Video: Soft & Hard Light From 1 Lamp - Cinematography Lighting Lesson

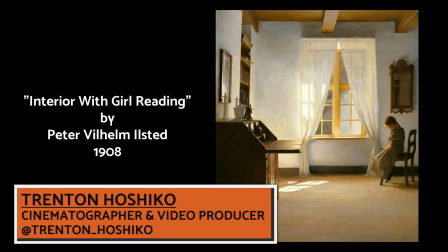(0:00)
Hello and welcome to another lighting diagram lesson. My name is Trenton Hoshiko, and today we're talking about Peter Ilsted's Interior with Girl Reading.
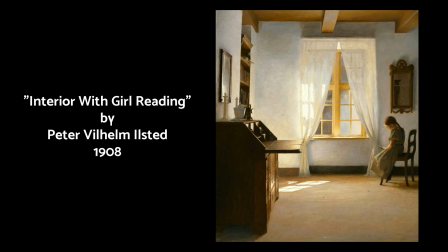(0:07)
Before I get started, if you want to make your own diagrams and you want to get my absolutely free Filmmaker Tools template for Draw.io,
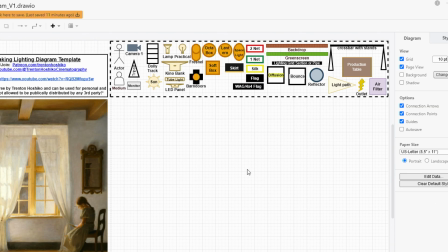(0:13)
which is a free and open source diagramming software, you can head over to my Patreon.
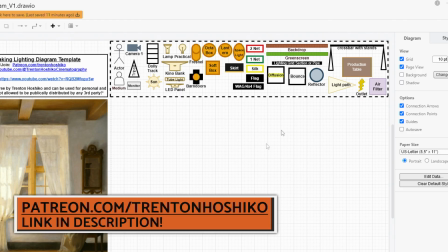(0:18)
The link is down in the video description. And this template with all the tools right here at the top already created for
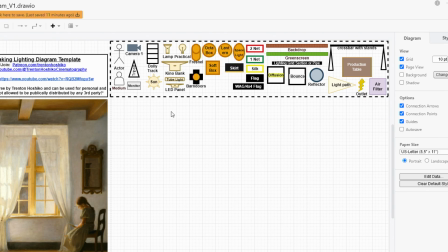(0:23)
you and labeled and ready to go and start creating diagrams is available completely free.
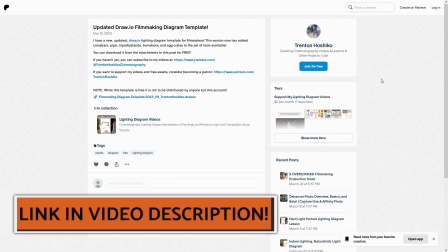(0:28)
You don't even have to join. If you do want to join, I love having free and paid members.
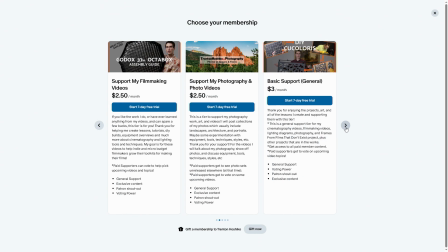(0:34)
Paid tiers start at just $2 and generally supporting these videos and also my regular cinematography videos.
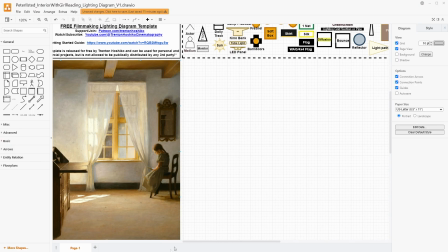(0:39)
So as usual, let's take a look at the painting first before we start diagramming.
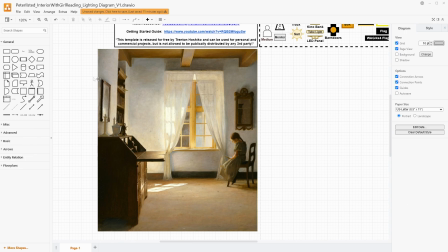(0:44)
Now, I think this is a gorgeous painting. As I talk about frequently with these, I love window lights. I love using windows that have curtains to create kind of soft ballooning light all around. And what's cool about this one in particular to me is that it both has soft light and
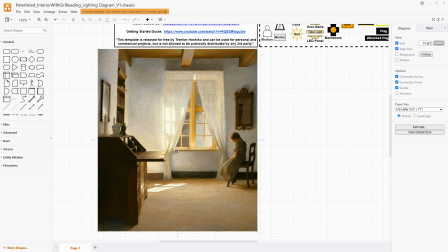(1:02)
hard light all coming from this window and motivated by the window itself. And that's something that I think would be very useful for lots of filmmakers who are looking for references for how to have that kind of look.
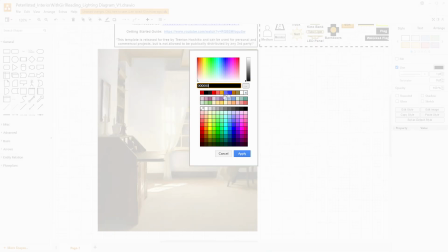(1:14)
And so our main source here is the window itself. But there's something about the window that's not necessarily apparent at first glance.
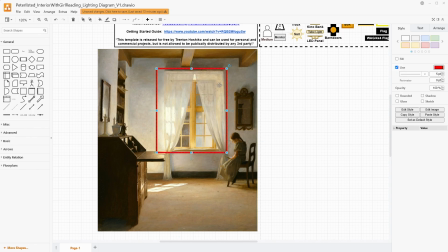(1:23)
And that is that this window has a kind of a depth to it. This is a curtain rod that has, 4 or 5 inches of extension into the space. And then the curtains are draped down.
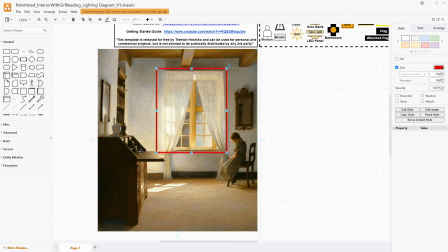(1:39)
So it creates sort of a light box in a way where the material at the top is diffusing the light. That's how we're getting even light kind of all around. And the material at the bottom is pulled away and diffusing off to the sides, but allowing hard light through in this triangle pattern to reach the
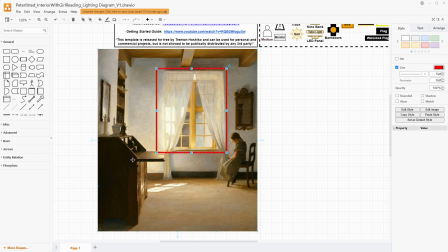(1:58)
floor and the desk and those kinds of things to create some extra shape in the space. And I really love that combination, and I think it's really cool with how that is creating this almost global light lantern-esque look because of how that fabric catches and disperses that light.
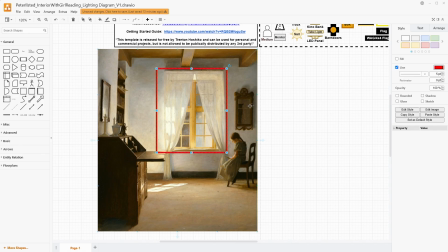(2:15)
And I noticed this in particular because of the shadows on the wall here and the shadow right above. This shadow right here at the top wouldn't be possible if this curtain setup was flush with the wall,
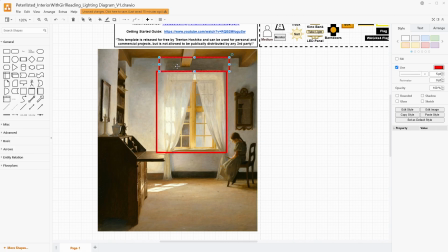(2:30)
because this is catching the light and the top piece is blocking the light for just this area right here, but the light's being scattered enough that we don't get a really dense shadow and there's some fill light because of the bounce.
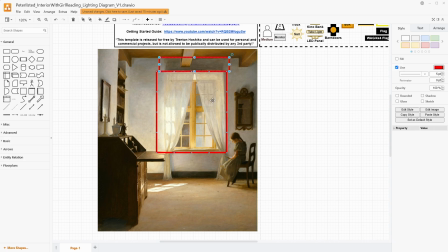(2:42)
The bottom of the curtain is brighter than the top. This is probably later in the afternoon, and that's why when we have this being bright down here, we're getting the shadow that's going up slightly while still being filled in by the kind of global illumination of the rest of the curtain.
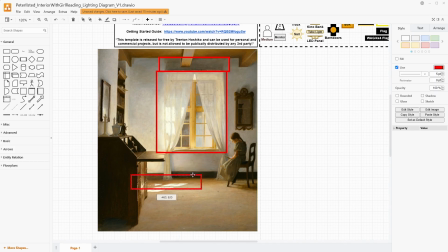(2:58)
We do want to make sure that when we're replicating this, that we have it open so that we can get that nice hard light look on the ground right here. And let's not forget our subject. This little girl over here who's reading, her face is being illuminated by the curtain and it's pretty even across her.
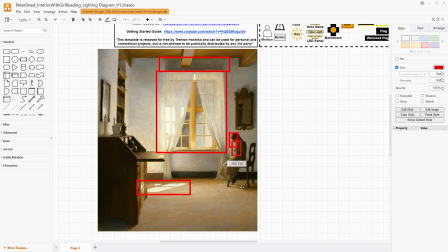(3:15)
You can also see the shadows on the ground right here that are pointing towards camera right because they are coming from the window. But while we have shadows that are going this direction, that's because of how the light's being caught by the curtains,
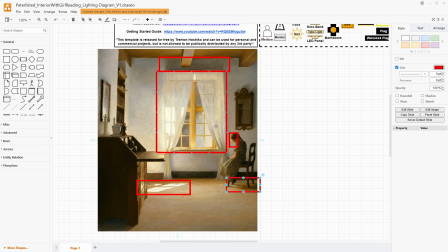(3:32)
even though the actual direction of the light from the window itself is towards the left side of the frame, not the right side of the frame. So we're kind of having two different things here. And that's also how we get the illumination that is all the way over here and being blocked by this cabinet.
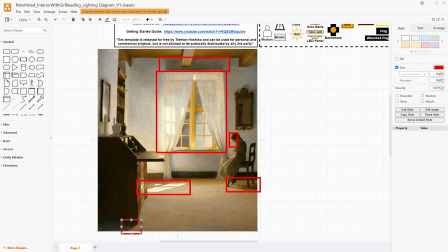(3:48)
So I think that there's some interesting lighting here that we're going to try to strive and replicate.
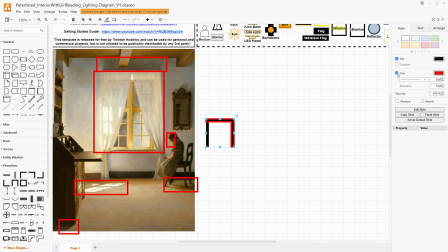(3:54)
As usual, I'm going to be using the floor plan tools to draw out my set.